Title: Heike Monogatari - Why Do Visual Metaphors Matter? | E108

And I've spoken quite extensively about these in previous episodes, but just to summarize all of that,
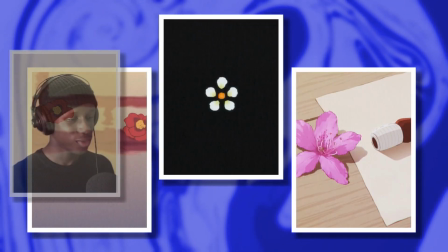256s
they are basically representative of the mood and the sort of security / insecurity that the Heike clan is going through.
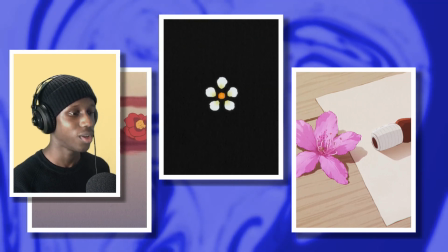264s
We spoke about how as we go through the series, as we often associate flowers with very positive things,
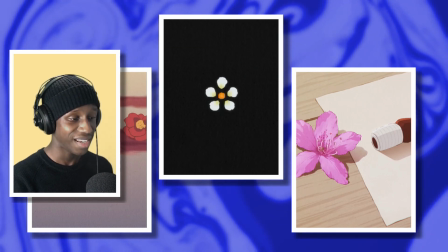272s
And this show kind of right off the bat initially does kind of give them a bit of a
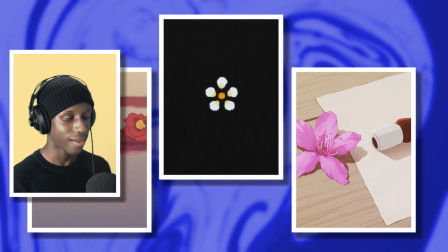277s
darker connotation in how we have the plants in which fall and rise,
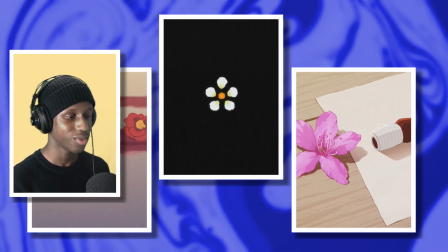283s
or mostly fall. The plant is sort of lives eventually to die.
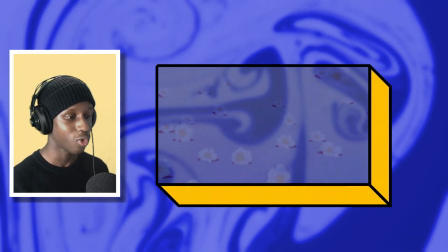288s
And we see that from the very beginning of the episode when we have flowers dropping onto the floor in this sort of imaginary plane.
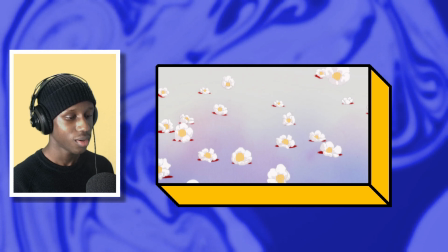295s
And then as we go through the series, we see that the plants and these really bright colors
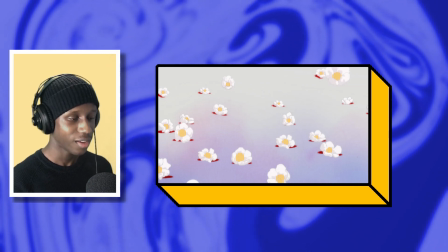302s
eventually have this very unnerving feeling connoting death and again insecurity of the Heike.
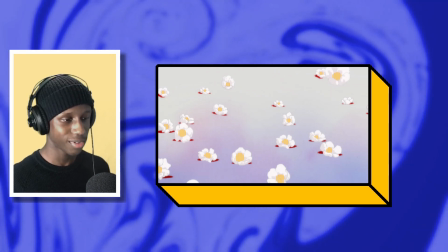309s
This time though, I want to look at the flowers more so as a representation of people and the Heike clan themselves,
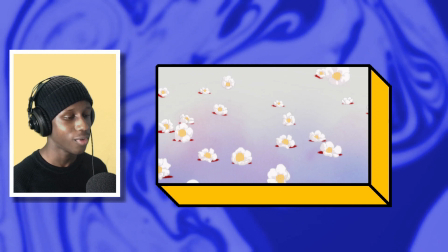318s
as opposed to being representative of the notion of death and life, which I think this lens is much more powerful and what really struck a chord with me as we went through the series. Of course, again, we can go back to the first episode, but also the last one as well. We have the privilege of doing that now. And we're presented with flowers in which are, in the first episode, they're falling, but at the same time, we go to the last episode and they're rising again, kind of just like reversing said footage.
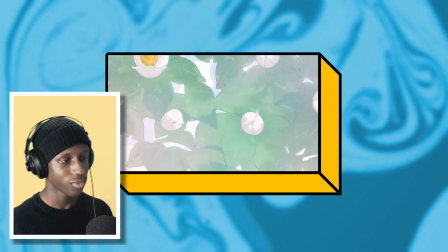351s
That's pretty much what it is. And they kind of enter this cycle in which, of course, they fall, they come backwards, and then they close up again.
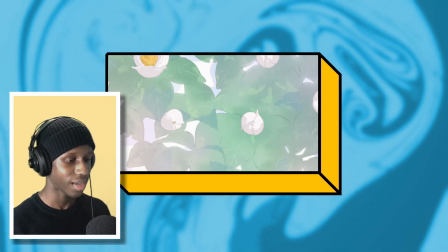359s
And I kind of find that really exciting because it provides a really different
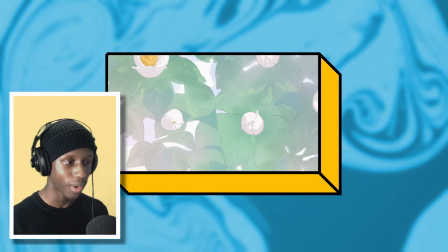366s
perspective to an image in which I thought was quite definitive, a plant or a flower in this case.
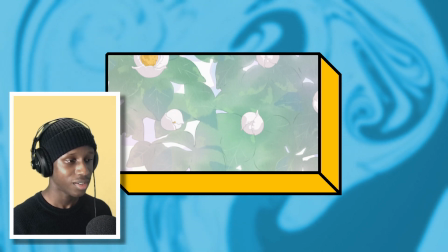373s
It grows, it dies, it falls to the ground, and that's it.
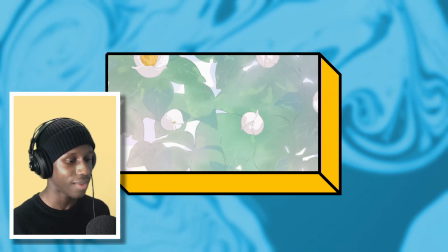377s
That's the sad reality of things. But when we see them rising again in episode 11, I think that says a lot about how we perceive death
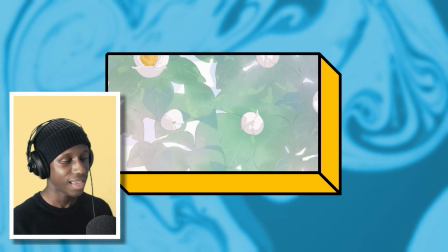386s
and the real life that the Heike potentially will live after death, in which,
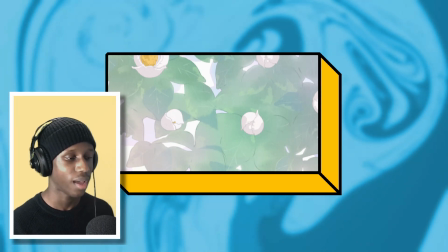393s
because most of them died or went to their own deaths. Death ultimately is not the end.
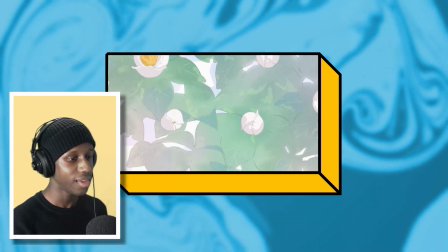400s
It is simply another phase, and we repeat these cycles.
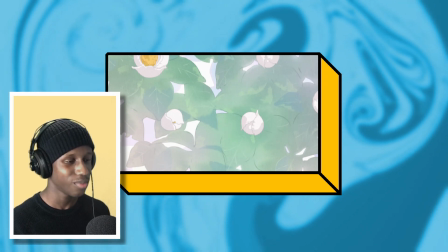405s
That's simply what it means to, or I think that's what it means to be human from this perspective that Heike Monogatari is putting out, one in which is quite inspired by Buddhist beliefs. But the flower as a visual metaphor overall is even more versatile than this. There are way too many examples. There's an example, or maybe two, for every episode in these different uses of the flowers and how they're presented and what they mean, or just plants in general and the plant language. But one of my favorite ones would really be in the episode directed and storyboarded by quote-unquote Moko-chan. I'm not going to get into the semantics as to who they are, if they are real or not, but let's just say Moko-chan as they are credited.
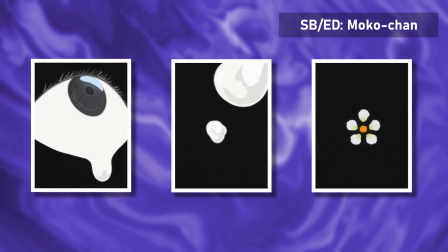448s
And it's when we have the tear that comes from the eye,
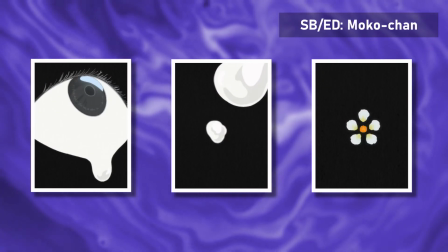452s
and then what happens afterwards is that it sort of flows down and it breaks said flower and the petals separate from it.
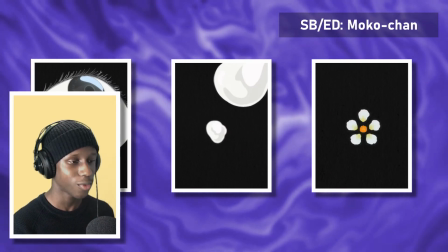459s
It pairs a very abstract metaphor, being the flower representative, of course, the Heike and that at least the Heike members,
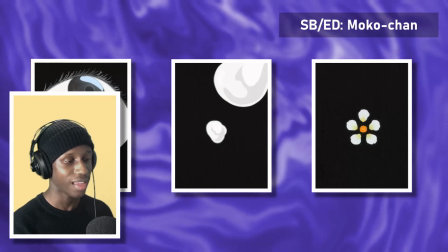467s
and that process of dying and living and then dying,
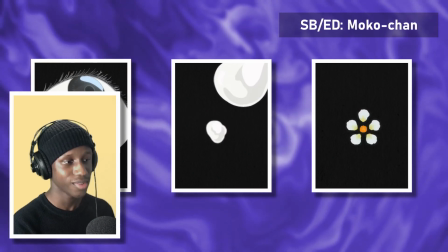472s
and then a very bold and obvious visual metaphor being the eye.
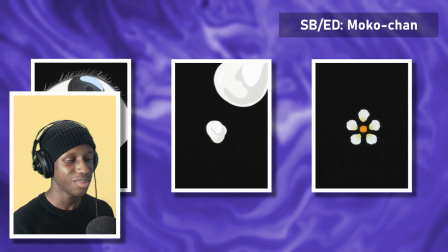477s
At least what the eye is pretty much like a very big part of Heike,
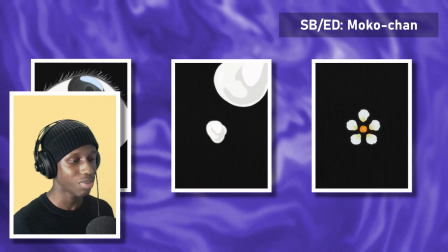483s
and how of course we can see things and things we perhaps don't want to see, and in this case it's seeing death.
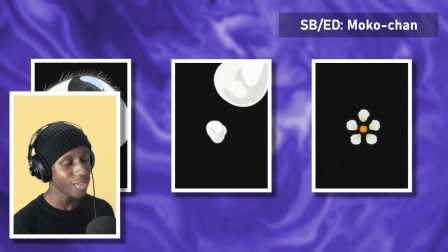489s
And by pairing the two together,
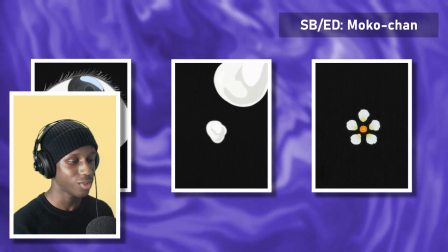490s
it works really well because we kind of get this sense of seeing death, and I just found that one really cool. But it's even more versatile than this, and I think this is kind of proving the point now. Like when we go to the final episode as well, we get the time lapse of the flower representative of Tokuko,
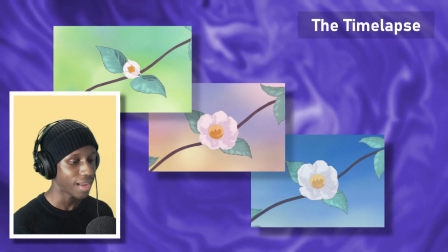510s
in which is going through all the different elements and it's constantly changing and growing.
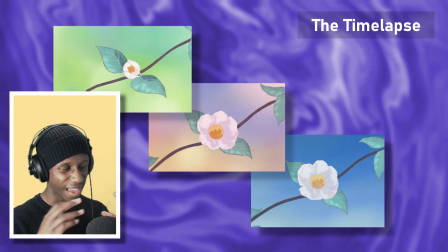515s
I love how that was animated, because it's growing ever so slightly as it continues through.
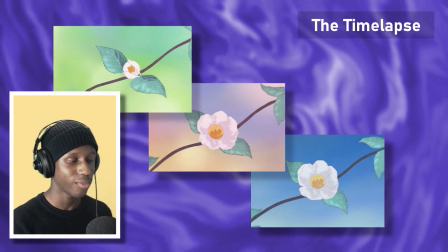523s
It's a pretty short sequence, but it's done really well. And of course, the background around it is constantly changing.
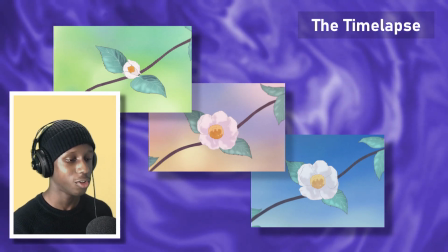529s
And I love how that showcases her very prolonged hardship and almost lifetime of experience,
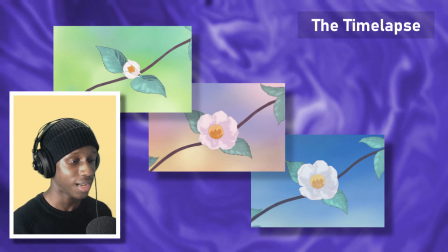536s
as we've seen in this 11 episode anime.
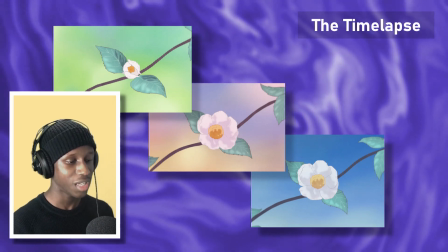539s
And she's been in almost every episode, and we've seen what she's gone through as a woman,
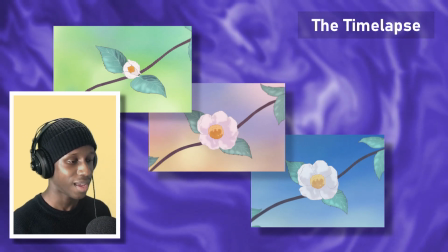546s
as a mother, as a daughter, and all these experiences.
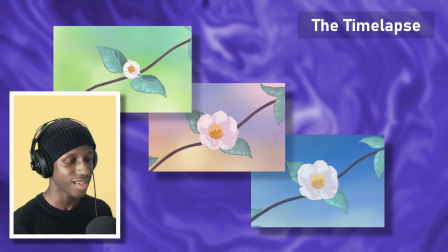551s
And also just kind of as, I don't want to say prey, but perhaps as a victim
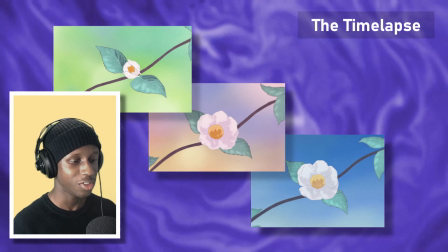557s
or as the quote-unquote enemy as well to the Genji, constantly going through all these different forms of suffering,
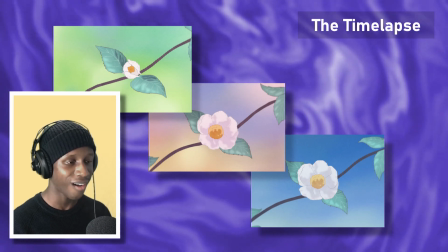564s
and that flower just summarized her entire arc in the space of about 5 or 10 seconds.
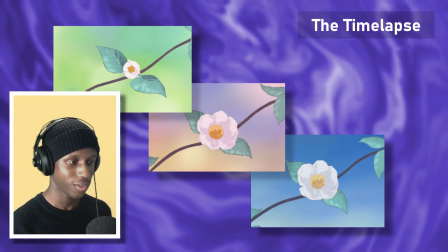570s
What I'm really trying to say about Flowers and kind of just the approach of Naoki Yamada in general from the shows I've seen from her, or at least the works I've seen from her,
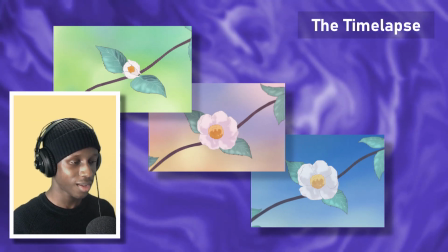578s
is that she takes an idea, in this case Flowers,
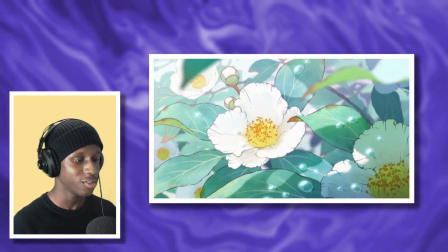583s
and will implant meaning in it, but she won't simply just go one way.
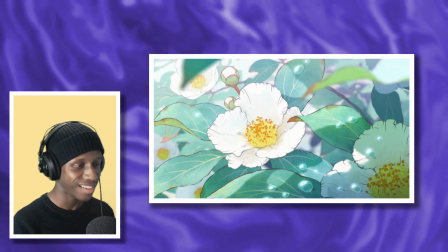588s
She won't just take one step. It will be layered and layered and used in all these different ways.
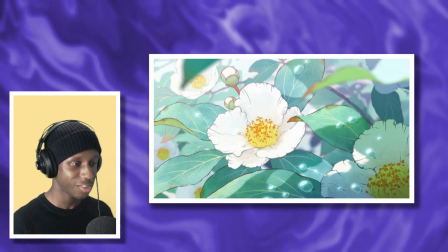594s
And it really, she will get the mileage she needs to out of these various ideas.
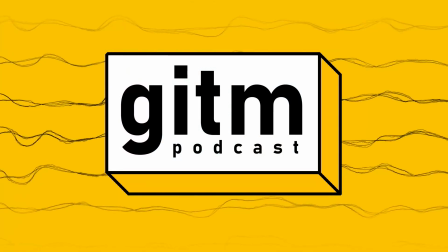600s
And it's just masterful to see. That takes us very nicely to the sort of winged imagery we get, of course, of the butterflies. We also get the seagulls, but I think they kind of have a very similar message, so I'm not going to try and separate the two.
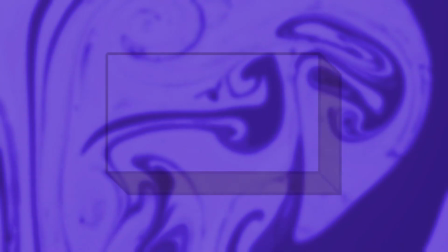615s
But we've seen winged imagery quite a lot already from Yamada.
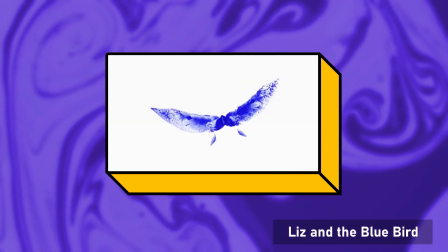619s
Liz and the Bluebird is a testament to that, in how we, of course, have the bluebird in which spreads their wings as their talent blooms and so on.
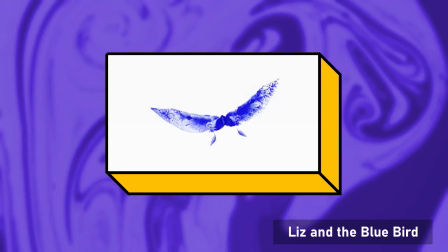628s
I kind of tried to make this point with the Moko-chan example, and I'm not gonna lie, I butchered it a bit,
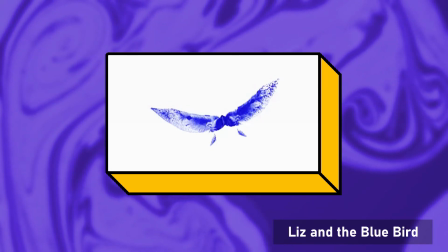634s
but I think in the case of the butterflies and the winged imagery we get in this show, I find it cool how it's really the dynamic between the imagery, and this is where it gets even more versatile. I'm gonna say versatile a load of times because I need to emphasize that. It's how we have, of course, the flowers, which represent this cycle of life and death,
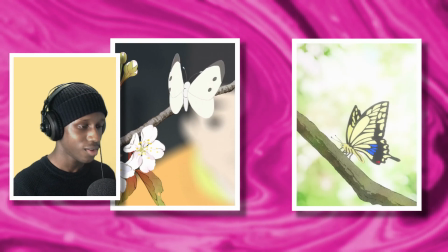658s
or just a Heike member who inevitably fall because that is so-called prophesized for them, or fated for them,
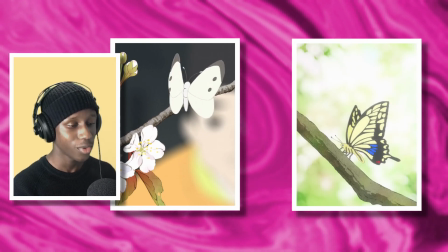666s
and the way they interact with the butterfly, in which, of course, butterflies go onto plants.
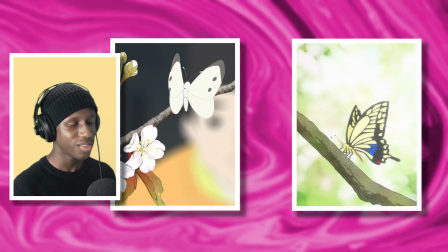673s
That's how they feed, through nectar and so on. But I find it's not really the feeding part that's too interesting, but it's the dynamic between the two.
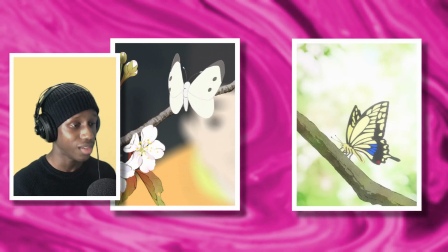681s
It's how we have, of course, the winged imagery, the butterflies, in which are liberating.
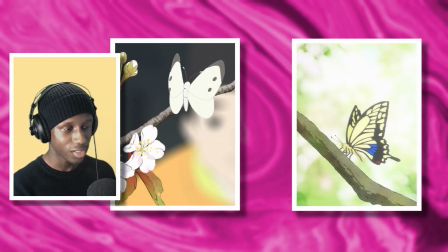687s
It's liberating ourselves from this very rigid concept of life and death being the end.
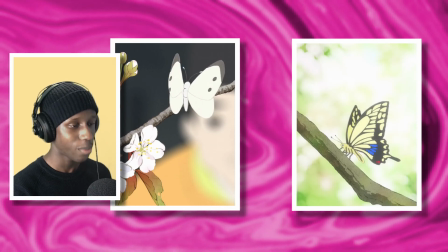693s
And then we have, of course, the flower, which represents exactly that process.
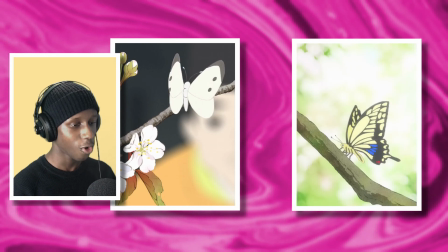697s
It's really fascinating how these opposites are paired together.
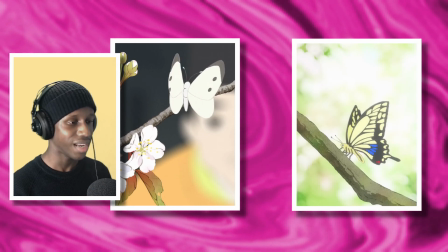701s
And I think that also feeds into a lot of the dynamic binaries in this show, in how,
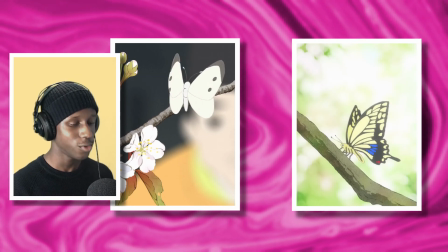708s
if we sort of take our minds to the last episode, the notion that there is a capital down below in the water,
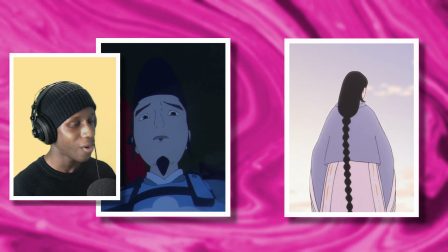716s
and we have this whole notion of falling straight to hell, falling to our deaths.
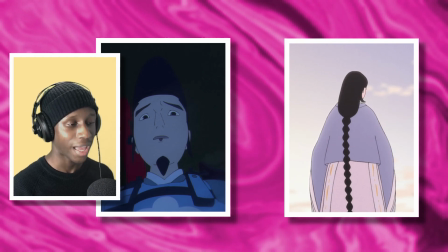724s
Falling is a big thing. Going downwards is a big thing. And then we have the butterflies, and you could also add in the seagulls, which are all about going upwards.
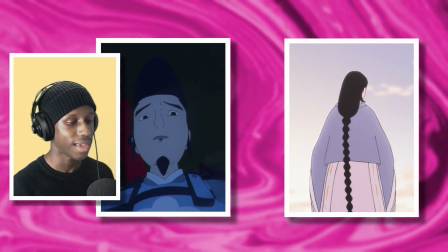732s
They're all about traveling beyond the surface and liberating ourselves from the ground in which we live.
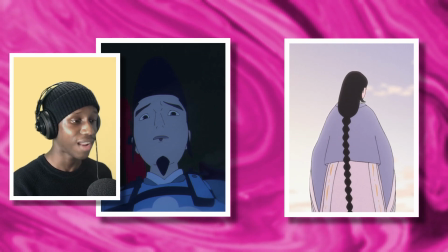740s
The very inevitable and predictable pattern in which the flowers take is kind of contrasted by the butterfly.